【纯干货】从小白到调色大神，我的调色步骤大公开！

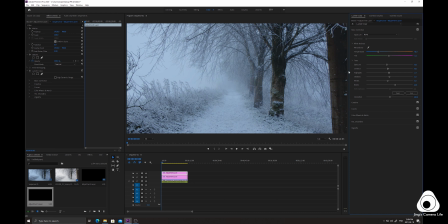好的黑色大家可以看到我喜欢把阴影的部分稍微调灰一点这样更有这种电影感好的那我们回到曲线那红色曲线之前跟大家说过调整曲线的话以这个三个点的方式可以精确的去调整高光和暗部的这个位置
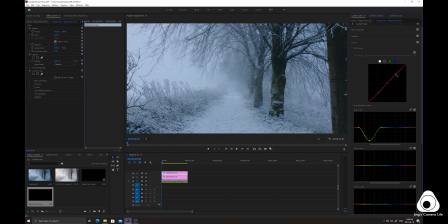那我们暗部稍微绿一点点然后绿色曲线我们也同样把这个暗部调整一下稍微偏紧一点蓝色的部分
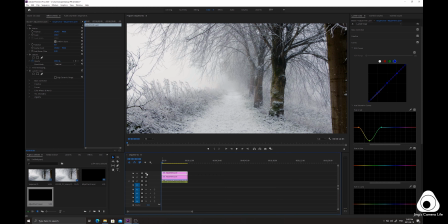这样感觉差不多那前后对比一下感觉应该还可以
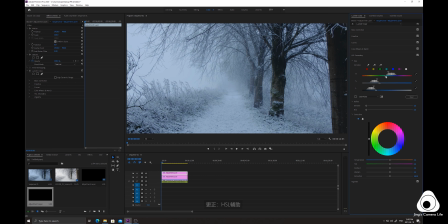那么接下来的话就是用这个DSL辅助去单独把这个竖的部分把它勾选出来我们去单独调整树的部分
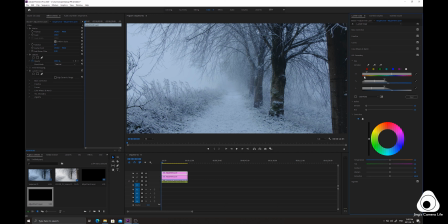好的大家可以看到那树和这些枝干的这些黑色的部分
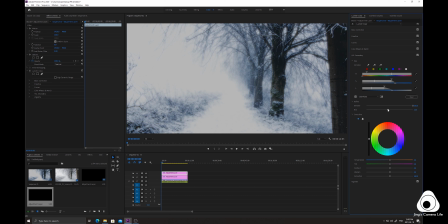我们全都把它勾选出来了好的那就是模糊一点
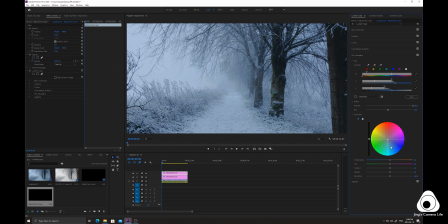让它过渡然后往蓝色上调整整个这个树枝都往蓝色上走一点然后颜色降低亮度降低然后我们
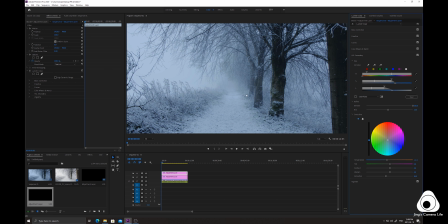去加暗角这个是我个人的一个喜好我比较喜欢在这个画面去加一点暗角看起来会比较有电影感然后比较突出这个画面中央的部分
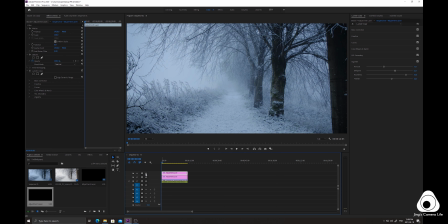好的看一下前后对比那感觉还可以
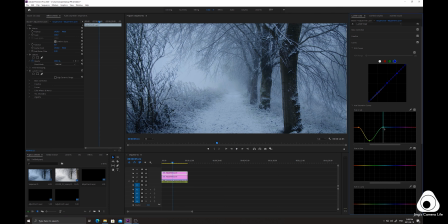那我们现在的话把这个暖色调的部分整个把它拉宽一点就包括更多的暖色调进来这个饱和度总体降低大家可以看到这样一个变化然后这个色相的部分我们也同样是把暖色调
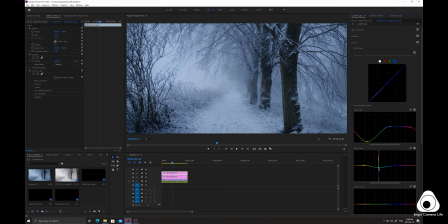这绿色的这个部分把它调的稍微往蓝色上走一点点
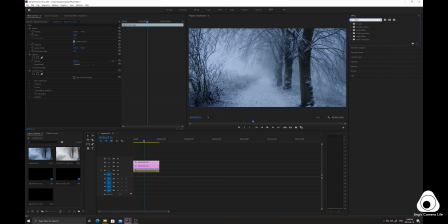好的现在去搜索一个效果器那之前跟大家说过叫做变形稳定器放到你的原视频上它会开始计算这个时间因为大家也开始看到这个片段实际上它是有点抖动的那我们把它增稳之后看起来会更好
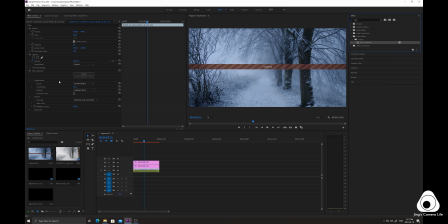好的那这样就已经调整好了大家看到很稳定然后画面也很有这种
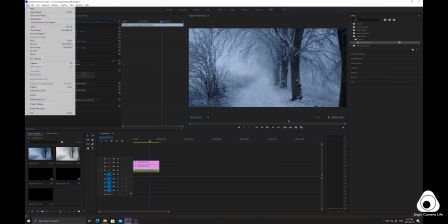阴郁的这种忧郁的感觉那接下来就是导出
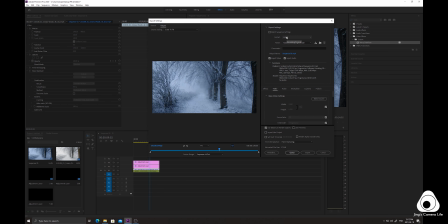导出的部分因为大家可以看到HL4没问题那它的这个格式里面是没有18比9的那我建立序列就18比9这个时候你就它匹配原视频就好接下来就是这个刷新率大家选择好之后把它的这个刷新率的预值
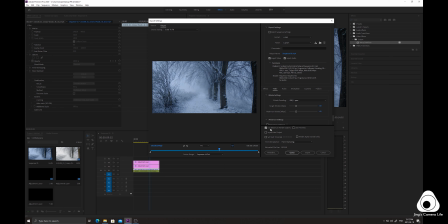调整到60然后接下来就是这个以最大的渲染质量来渲染
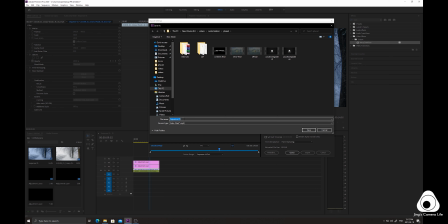然后你导出之后就是一个非常清晰的画面大家一定要记得修改那个刷新率的预值那接下来的话我们取个名字把它导出就完事了
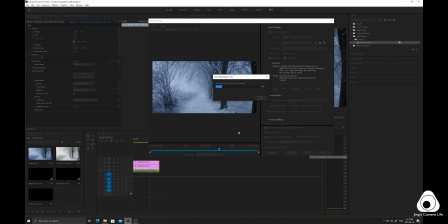希望我的一些步骤对你能起到一定的帮助并不是说一定要按照我的方法来做但是调色之前我希望大家能够做的就是这个色彩还原然后去思考你希望这个画面想展现一种什么感觉然后再去调整那就希望你喜欢这些视频啦那我们下次见拜拜